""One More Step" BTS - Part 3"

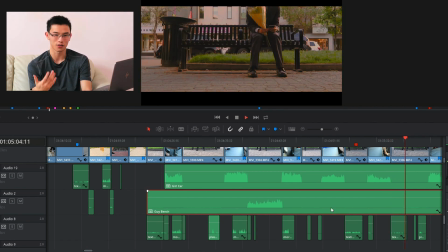16:11 Add in some car horns and stuff to get realism of like, oh, they're in a traffic jam. And so this sound of turning off the phone,
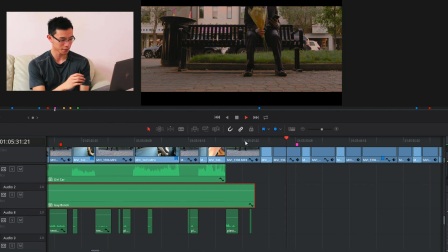16:19 that reappears over and over and over again every time basically that he checks his phone. Visual to give you that audio context of when he's turning on and off his phone.
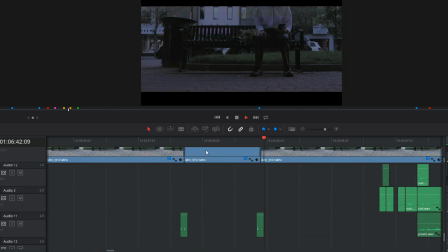16:28 Clicking on the phone, clicking off the phone to show that like he's desperate. It's the end, it's kind of like the end of that sequence and the audio starts kicking back in. So we get all this of grabbing the suit jacket, hitting the plastic of the flowers,
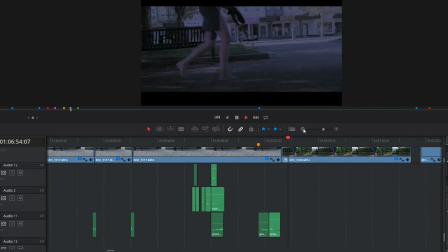16:50 getting up, rustling the flowers again, and then the music takes over again.
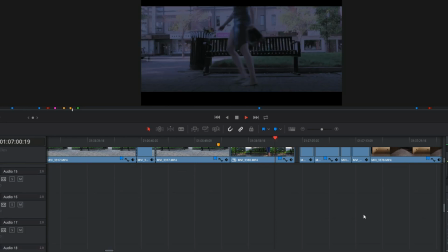16:55 There's no more sound, silent. It's like the sound really shows you like when you should be paying attention to the stuff that's going on.
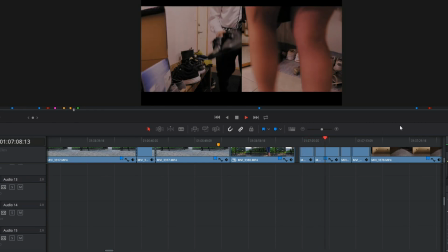17:05 All this is just silent because it's sad and you know, whatnot.
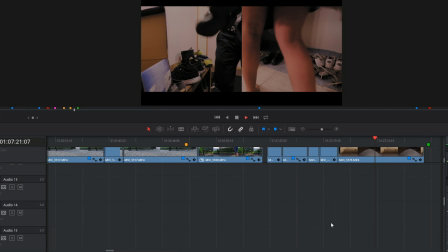17:09 So you just hear the music
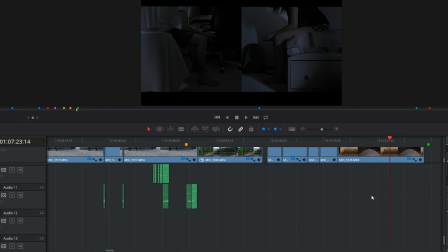17:12 in until this final part where you hear Shirin crying.
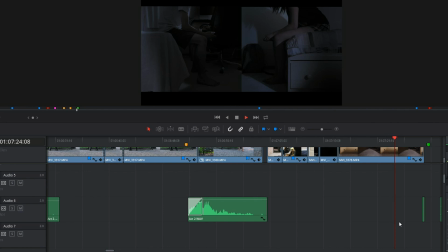17:27 Bottom there. And the only other sound that you hear is right at the end is that power button click.
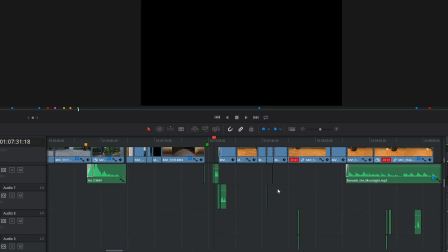17:36 And then it goes dark. So again, you get that notion.
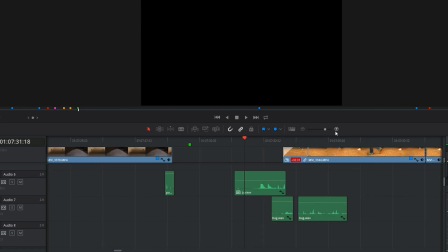17:42 So because that was set up so much previously before of the power button click, I was hoping that right at the end that when you hear the power button, that when you hear it along with the screen going dark,
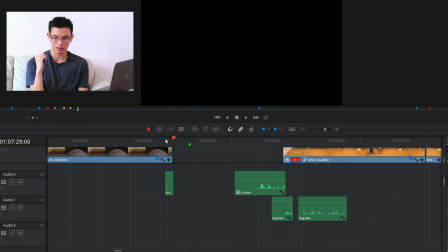17:52 you know that power button was clicked and that was him just, like giving up.
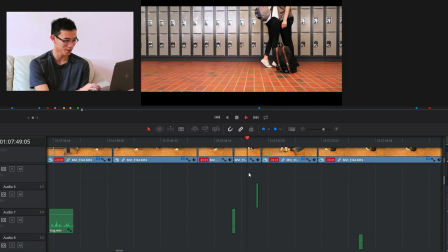18:02 Yeah, that right there. Bag drop.
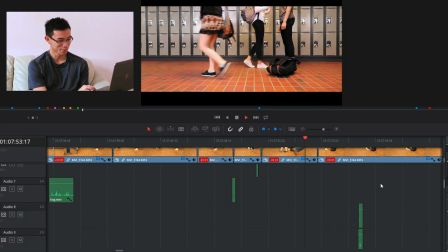18:07 Big. And then this was just layered multiple sounds of like hitting something with cloth.
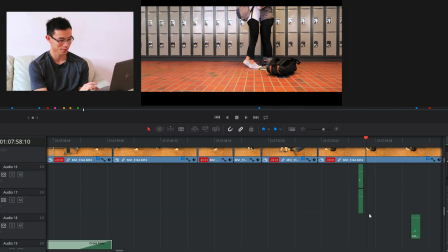18:20 So then there's lots of layered sound.
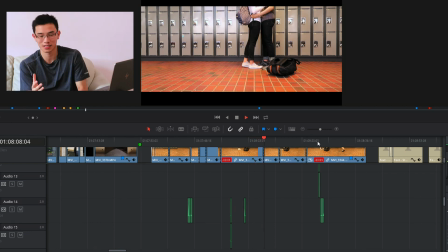18:23 So again, it's just layering all these sounds that alone might sound kind of weird and not like out of place, but together they sound more realistic. And hugging, again, layered sounds.
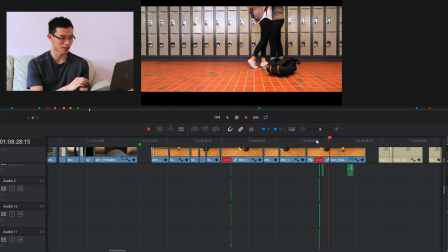18:40 Very much just the same way as before. Oh. Okay.
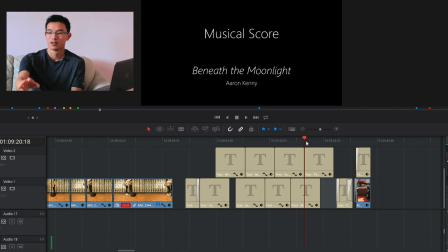18:44 So as you may be able to tell, music plays a really big role in film, and especially so in a film where there's no talking. And so I heavily relied on good music to make this work. And so these two of these pieces, Beneath the Moonlight by Aaron Kenny and The Bluest Star by the 126ers,
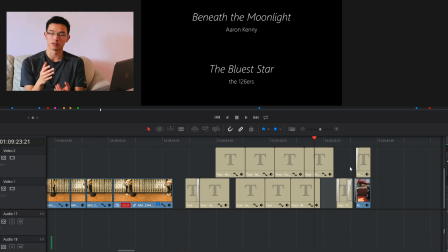18:59 I got from the YouTube royalty-free music page for their creators.
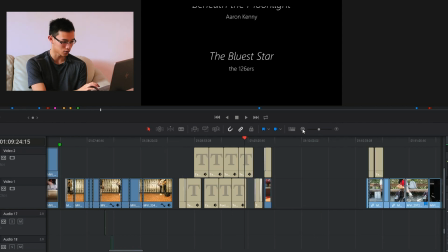19:05 But and those pieces were here.
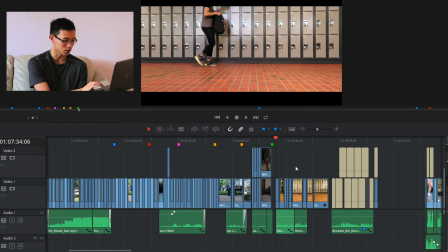19:13 Here. Beneath the Moonlight was kind of like, I guess you could say like the starring piece.
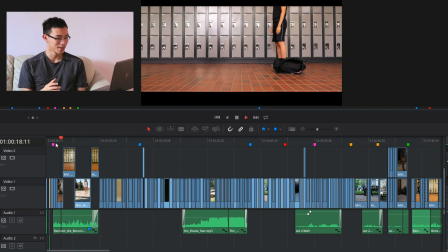19:20 So it's at the beginning, it's at the end. It started the relationship and it ended and wrapped up the story of their relationship struggles.
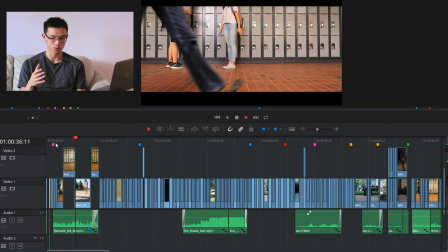19:28 I picked it because it's like a very hopeful song. It just shows that their emotions are like changing about one another, which I really like.
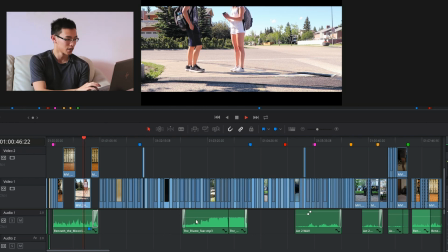19:36 So Beneath the Moonlight, beginning and end, and in the middle, most of it was The Bluest Star.
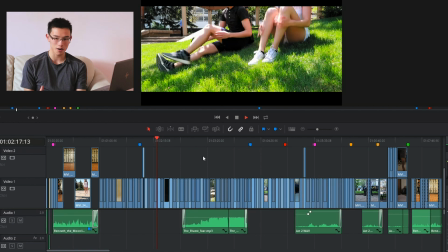19:47 Bluest Star as the kind of montage music, very calming, very gentle, but like very also like fun kind of music.
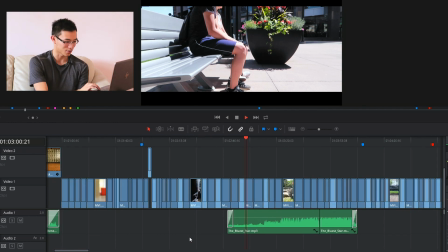19:55 And right here because I ran out. It was too long right here.
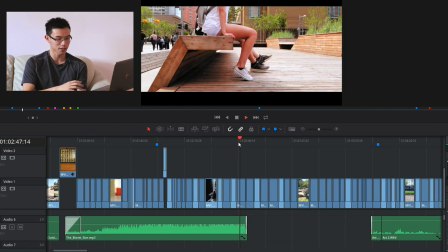20:01 I had to end up like snipping it together. This would be the end of the star, kind of looping it back over on itself once more.
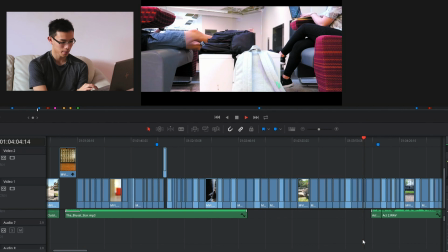20:09 Right here. Act two.
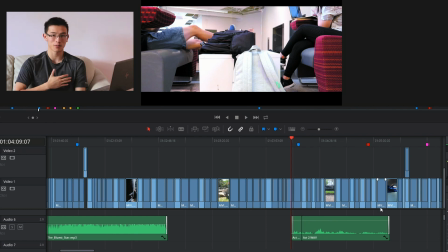20:13 This is probably the most important, well, what I would say is the most important piece of music in the entire piece.
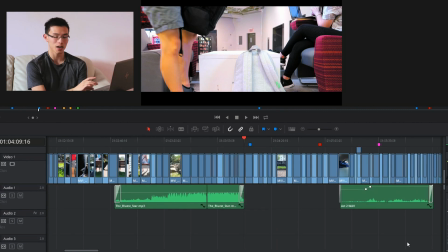20:21 And it's a piece of music that I could not have possibly found on YouTube because it is a very specific set of emotions.
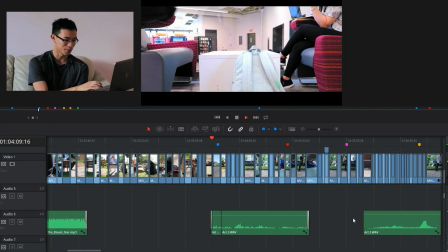20:27 I asked Richard if he could help me compose a piece that transitions from happy into a very somber and very sad,
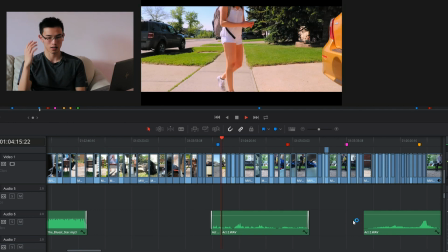20:35 kind of desperate kind of emotion. And so this is what he came up with.
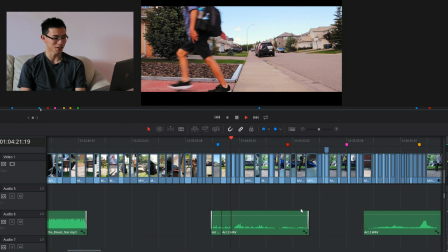20:42 It's called it Love's a Fickle Thing. Absolutely loved it.
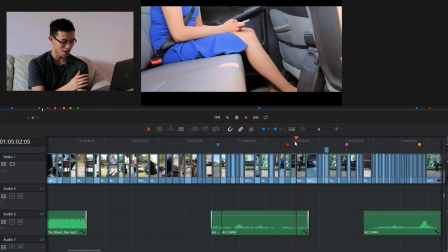20:48 It's beautiful flowing music as they're happy. And then because I was able to talk to Richard
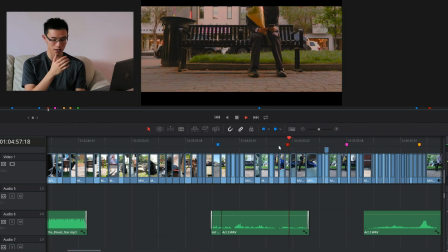20:58 about like how long it had to be and whatnot, I was able to get it down to, and I was able to cut it in ways that made it so like the emotional roller coaster kind of like tipped off like right when I needed it to, right when the emotion of the story was flipping.
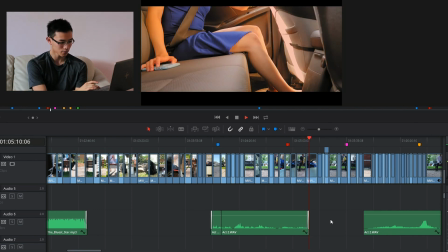21:13 Here I had to.
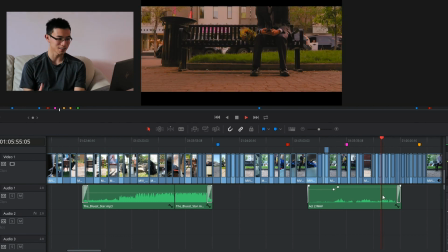21:18 It's kind of very somber note. So as the music continues, it brings more tension and some more pace, some more desperation, if you will.
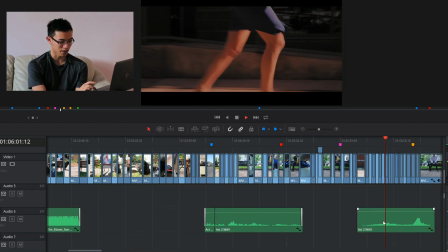21:27 And here I layered it on top of itself.
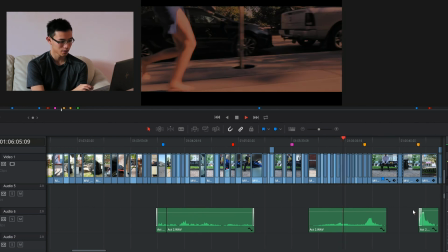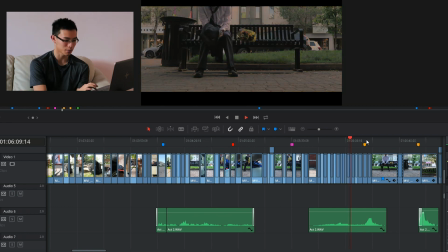21:36 And I really like how it builds up to this crescendo.
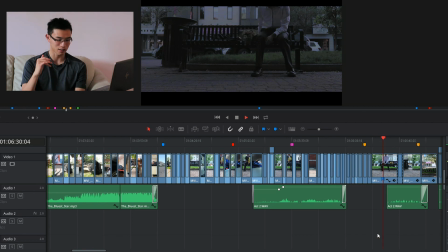21:45 Where I pulled in another part of this piece. Just kind of let it sit. That sadness just kind of sit there for a bit.
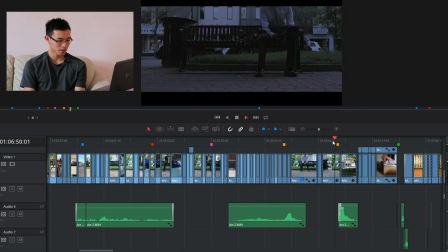21:52 So yeah, just a somber note. Letting that sit for a bit until I brought back in final crescendo.
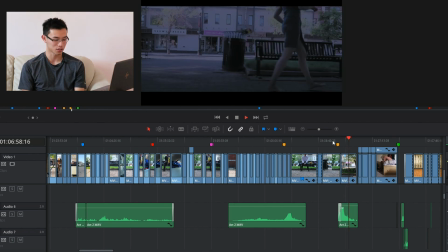22:00 Of her rushing in and seeing that he's no longer there. Yeah, absolutely loved it.
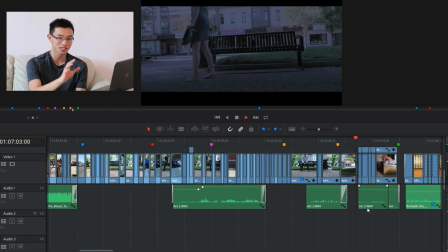22:08 Great job, Richard.
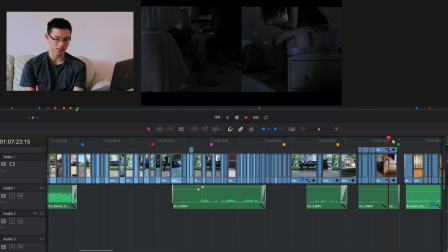22:09 Yeah, I think it was really able to capture the sadness of the moment and the tension as well.
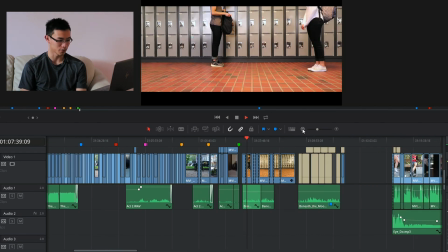22:19 So then it wraps it back up with Beneath the Moonlight to try to wrap everything up in a nice bow.
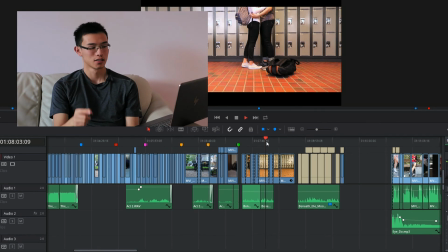22:26 And that is audio. Okay. Back to the beginning. Part three of the third part of the behind the scenes. All the computer generated components. This is all the stuff you probably didn't know I even did. So I'm editing on DaVinci Resolve. It's known for being a color grading software. Color grading is when you take an image and you mess with the colors in a bit to convey a certain type of feeling. The first step of that is usually color correction. It's when you take the footage and you make it all the same. So then there's no, it doesn't seem to jump back and forth in between shots. So I can show you before and after of everything that I did, basically to every single shot to make it look actually nice.
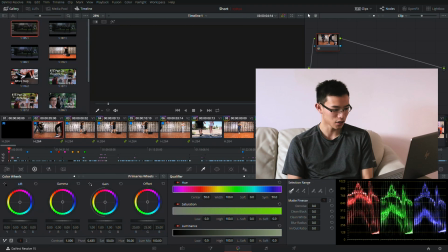23:18 Let me go to color for this. Color tab. Okay, so this is all the stuff I'm working with.
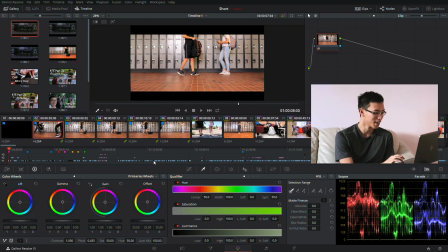23:23 There's a lot. It's kind of overwhelming. But just an initial grade. So on the day I was shooting this, I, for some reason, was not paying that much attention to white balance.
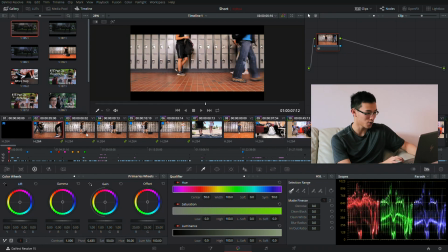23:34 And so all of this came up slightly yellow. There we go, edited it, gave it more contrast, made it less yellow.
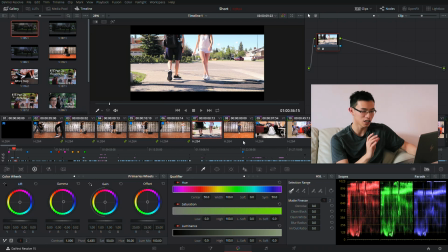23:43 And even with stuff like this, just changing the tint, just that little bit makes it all seem more congruent.
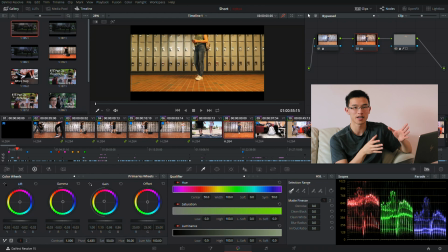23:51 And also, because we were shooting this on a rainy day, once rain came, like it was sunny for a bit, and then once rain cover came over, all the outside white light was gone and is replaced with the fluorescent lights at the university.
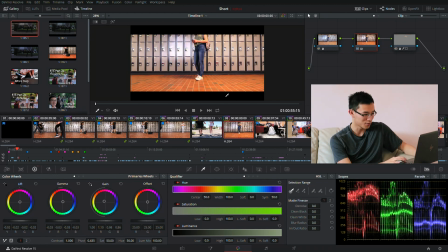24:05 And so it turns out extremely yellow. So we had to try to match this to this as best we could.
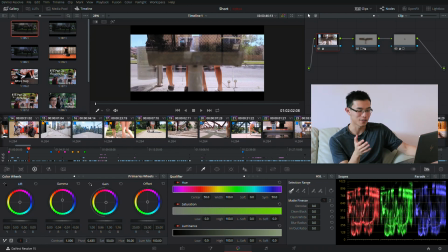24:12 Okay, so this shot was shot at a bus stop. And if you know bus stops in Calgary, a lot of them are made of glass. And the thing is, here's what happens when you put a camera facing towards a piece of glass.
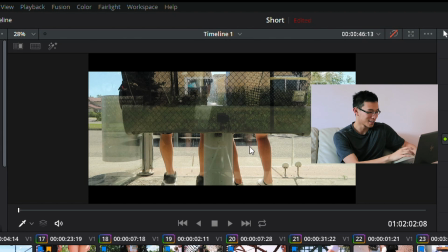24:24 You see the camera bright as day. I don't even know how I can do